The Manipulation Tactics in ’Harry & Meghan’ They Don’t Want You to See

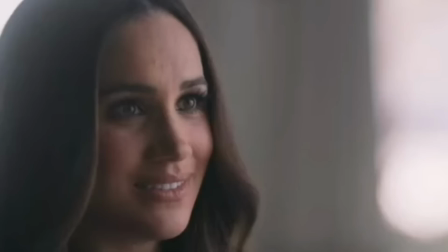I remember in the car and driving up and he said, you know how to curtsy, right? And I just thought it was a joke. But how do you explain that to people?
The music is cheerful, it's in major key, and it's also playful.
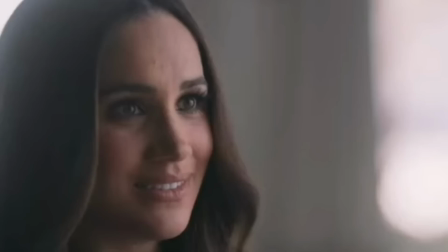Listen to how it follows the words, so to speak.
And he said, you know how to curtsy, right? And I just thought it was a joke.
The music stops after the word right and her facial expression, which indicates surprise.
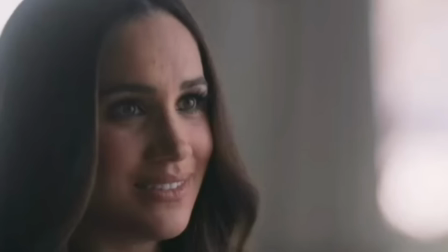It's a short hold your breath until release moment, before the music resumes to the next frame.
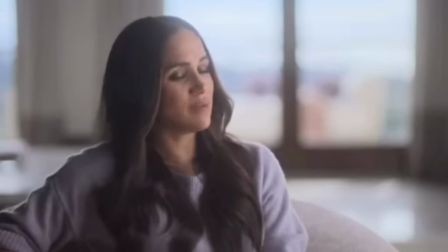This is the release. This is a cue to the viewer to feel and thus empathize with this surprise,
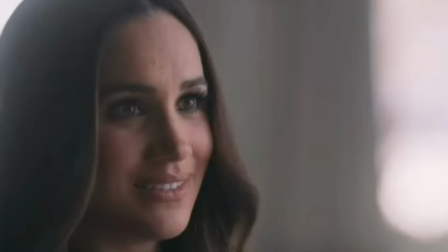further emphasized by the shift from a medium shot to a close-up.
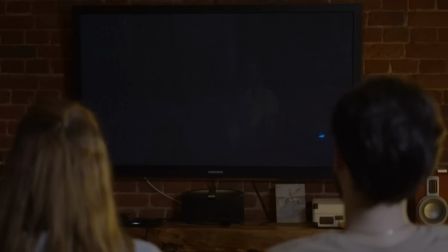Just because viewers are invited to sympathize with the character, it doesn't mean that they do.
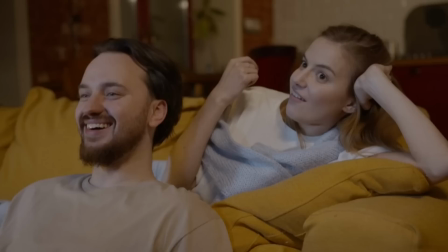Whether or not they do is dependent on the clip itself. Does the viewer find it sufficiently funny or surprising like Megan?
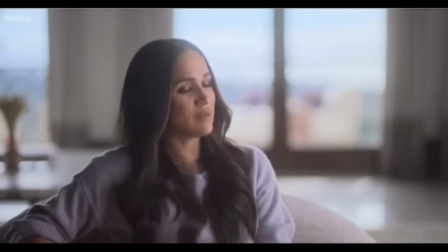Or pre-existing opinions? What does the viewer know and think about the character beforehand? The background is empty and blurred, which turns all the attention to Megan and what she says.
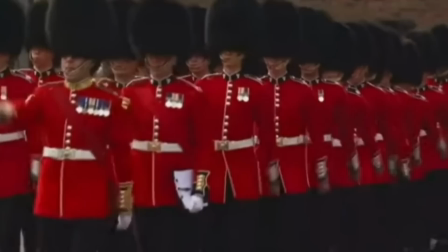There's nothing else to distract us. The filmmakers are guiding our eyes and minds.
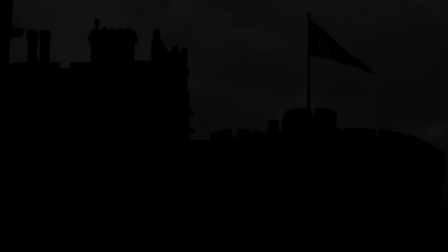The cheeky music is designed to give the image of the guardsman, an otherwise formal and serious task, a touch of humor, irony even.
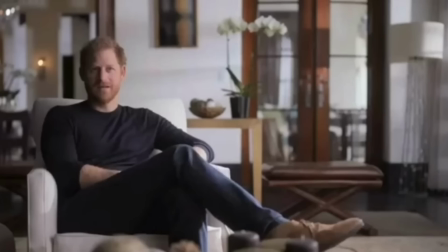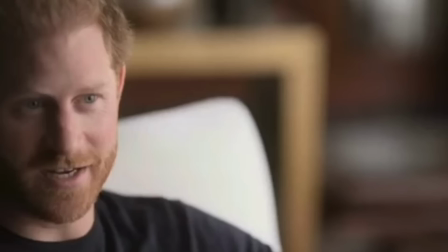While clearly trying to make it look like they're able to talk and joke about their royal past. They also take jabs at the presumed old-fashioned or outdated nature of the institution's practices,
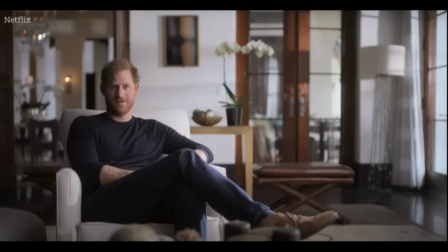making them sound foreign to the modern ear. The ultimate end goal with this is to make people understand why they left.
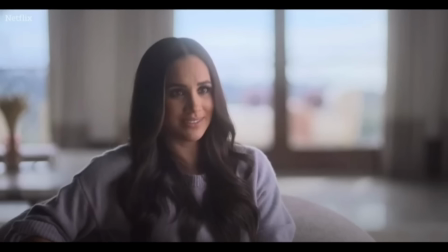In terms of cinematography, we see the prints in a medium-long shot. This type of framing allows the viewer to see a lot of the surroundings.
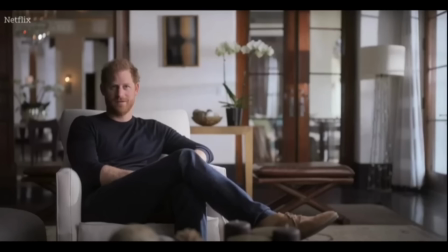Unlike Meghan's scene, the background in this scene isn't nearly as blurred, and it's full of stuff. Looking at the mise-en-scène, the overall impression is that the surroundings are homey, the colours are warm.
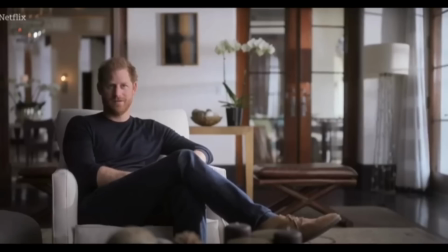To Harry's right, there's a light, adding to the warmth. Through the windows, we see natural light in form of sunshine.
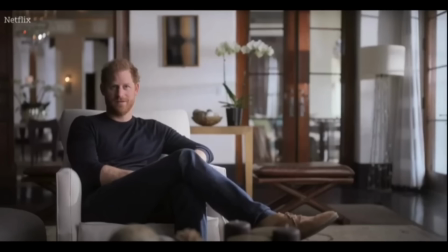The depth in the frame also adds to the feeling of warmth and homeliness. creating an environment you can step into, metaphorically speaking. We see flowers in the background, adding elegance, but elegance with a somewhat rustic feel to it. The heavy part is an example of this. The two stems could have an obvious symbolic meaning, but that's beyond the scope of this video.
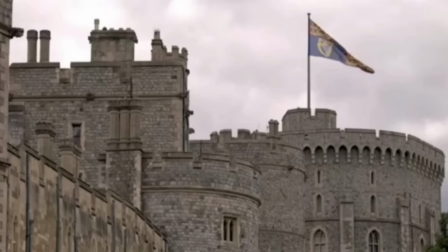Overall, this homey environment introduces a contrast between it and the clips that preceded it,
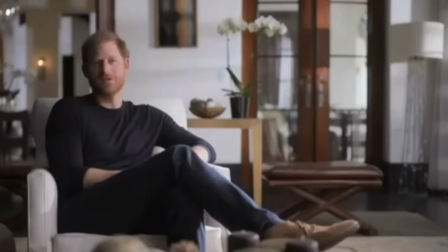the cold stone walls and the marching of the guardsmen. The contrast signifies that this is where Harry feels at home now.
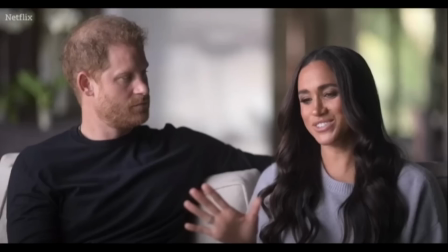Americans will understand this. We have medieval times, dinner and tournament. It was like that.
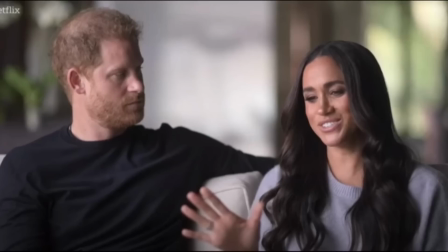It's a way for the two to try to associate with Americans, making it sound like they aren't the only ones who find bowing or curtsying awkward.
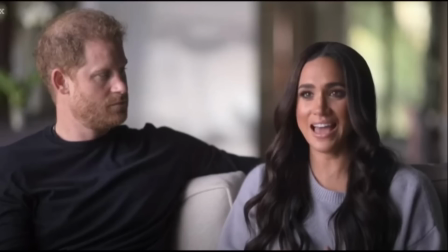She says, it was like that, referring to the ironic, maybe even distorted descriptions she's given of the situation, as if what she's talking about is an established fact. Again, it would have been much different if they were still living in the UK,
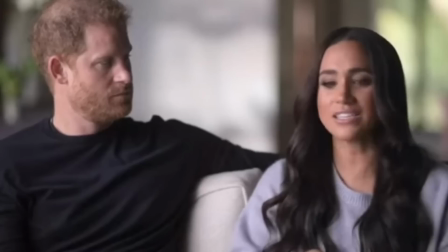but since they aren't, the fun they tried to make of it, take on a deeper and much more serious meaning.
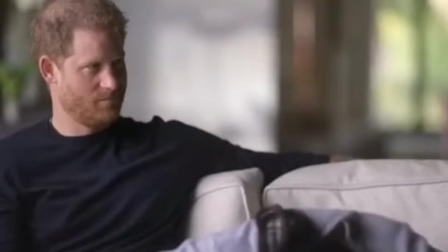Like, I curtsied as though I was like, Pleasure
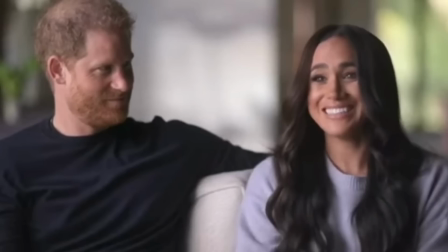to meet you, your majesty.
Megan makes a needlessly long bow. Well, not needlessly in her view, because the recurring point in all these scenes is that the royal practices are weird and outdated.
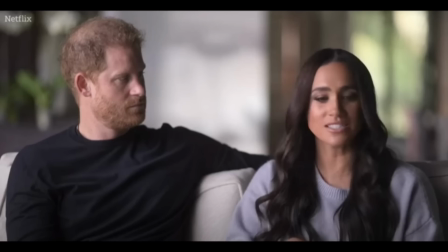So in that sense, the amount of time makes sense.
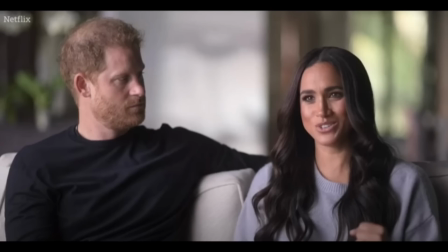Finally, it should be noted that the couple is sitting together, side by side, literally and metaphorically.
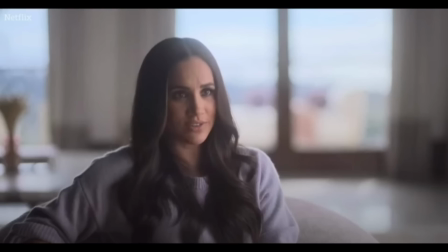The background's very blurred, which means that we should now pay close attention to them.
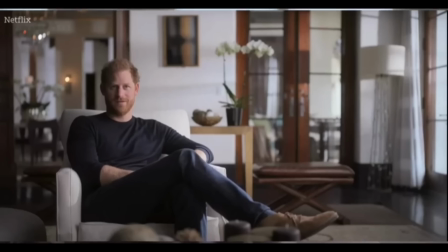In all scenes, Meghan and Harry talk to an interviewer, but the interviewer doesn't cut in.
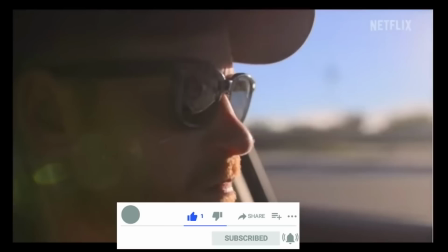This stylistic technique gives authority to Meghan and Harry.
It's really hard to look back on it now and go, what on earth happened?
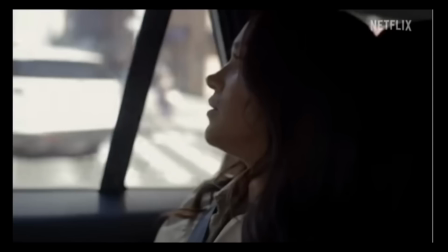It starts with close-ups of Harry and Meghan driving, an everyday relatable activity, allowing the viewer to peek behind the curtain, so to speak.
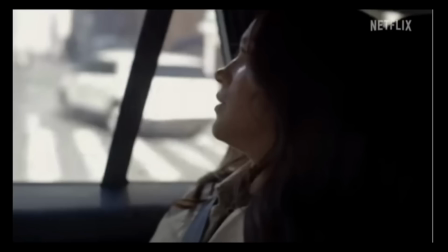Close-ups bring us close to the main protagonist, in theory at least, and Megan's posture signifies sadness or tiredness. Already, the trailer is portraying the mood that it wants us to have, the same as Harry and Megan's mood.
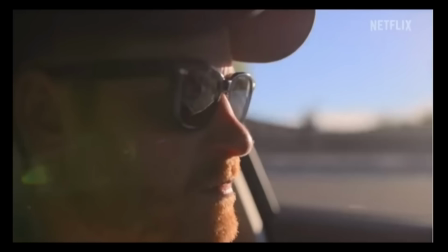In terms of audio, we hear deep beats, like heartbeats, signifying something ominous.
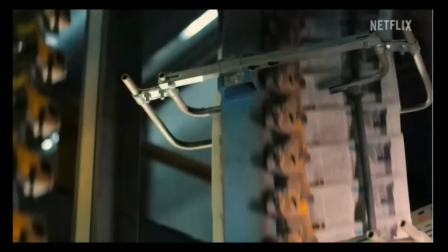This is called foreshadowing, foreshadowing what's about to follow.
There's a hierarchy of the family.
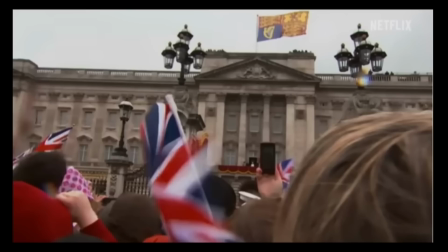You know, there's leaking, but there's also planting of stories.
This is the point in the trailer where the excuses start. Harry starts by mentioning the hierarchy as if it's new information, but the most important thing to be aware of is the ominous music over a happy image of this balcony scene.
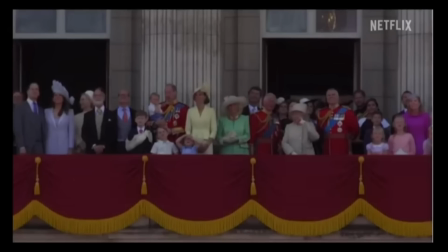This is contrapuntal, happy images, but scary music.
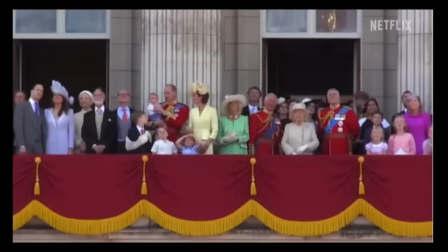The contrapuntal music in this instance can make it seem like the smiles and laughter are merely a facade,
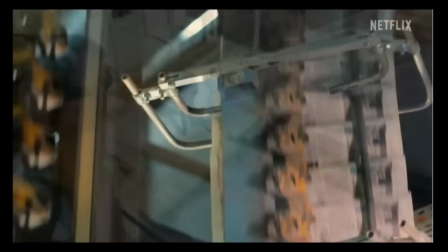and that there's something bad going on behind the scenes. Notice how the sound of the camera is enhanced non-diegetically.
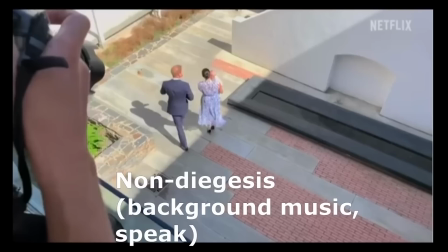It makes it sound like a shot.
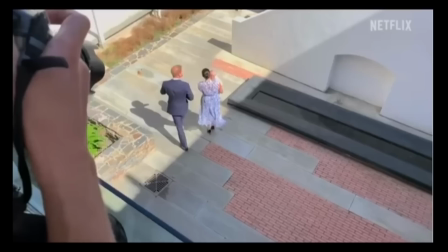The perspective makes it look like someone sneaking up behind them, and that they had no way of defending themselves, that they're easy targets.
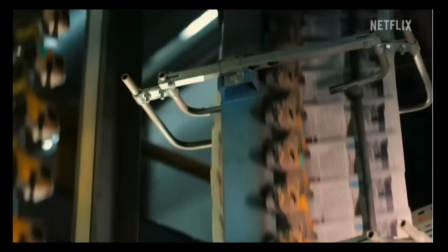The ominous music continues as we see Megan,
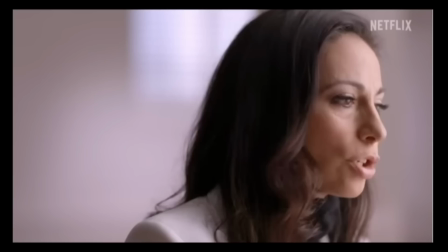who notably is an actress, sit in everyday clothes with a frightened look on her face.
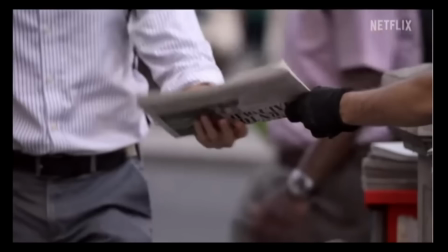This, along with the woman's hyperbolic language, saying there was a war on Meghan to suit, no pun intended,
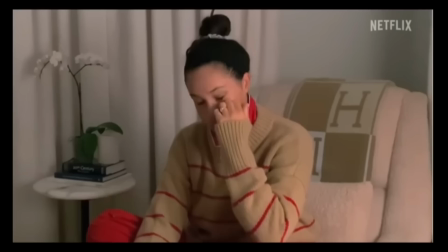other people's agendas, again underlines the perspective. Meghan's a victim of other people.
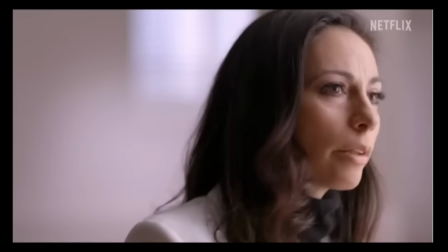The woman invokes the idea of agendas, and with this word, all opposition is categorized as hostile.
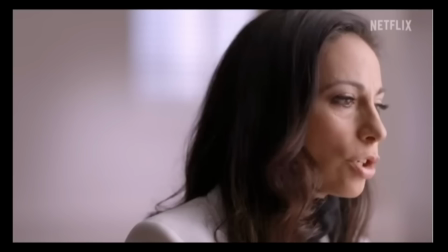It can't just be valid criticism. No, it has to be agendas to fit the message that the creators of this documentary wish to convey.
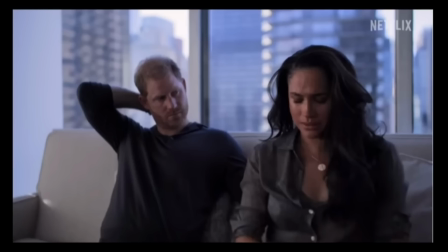I was terrified. I didn't want history to repeat itself.
These are so-called intermedicization strategies.
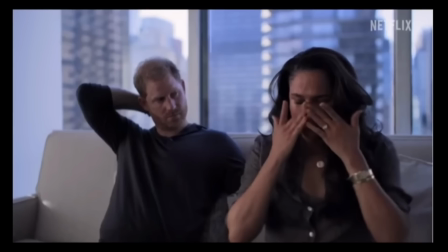These strategies bring us close to the characters, supposedly, and are centered on the emotional outbursts of the protagonists. Stylistically, it can have a huge impact on viewers, but in terms of content, it's a cheap trick. I'm sure everyone has cried about things that they didn't feel the need to televise. It's not an argument, it's an emotional attempt to persuade the viewers about who the good guys are,
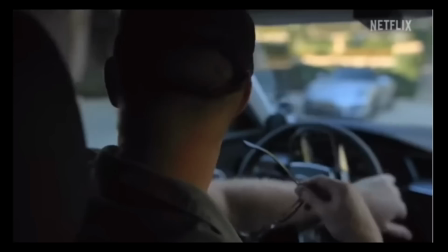according to the creators of this documentary, of course. This short clip is called Alignment.
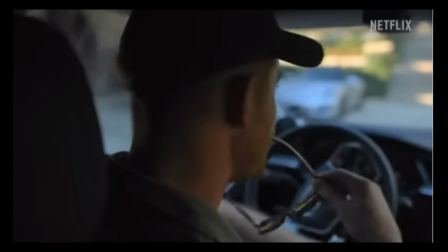Alignment is about aligning the viewer with the protagonist, in terms of cinematography, but also in terms of sympathy.
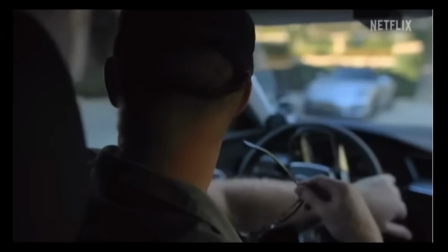Because of the cinematography, we're literally looking at the world through Harry's eyes.
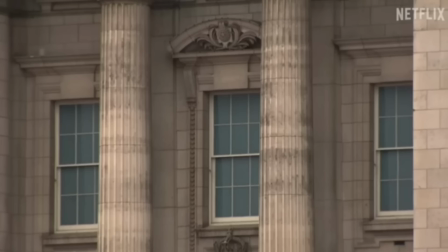Meg became this scapegoat for the palace,
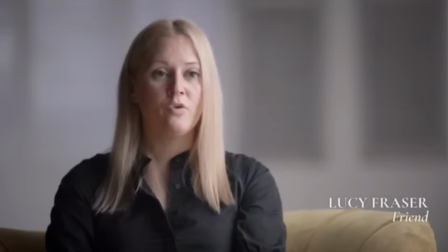and so they would feed stories on her, whether they were true or not,
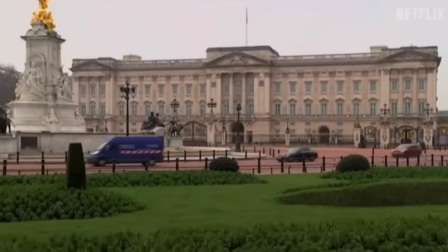to avoid other less favorable stories being printed.
Lots of interesting things to unpack here.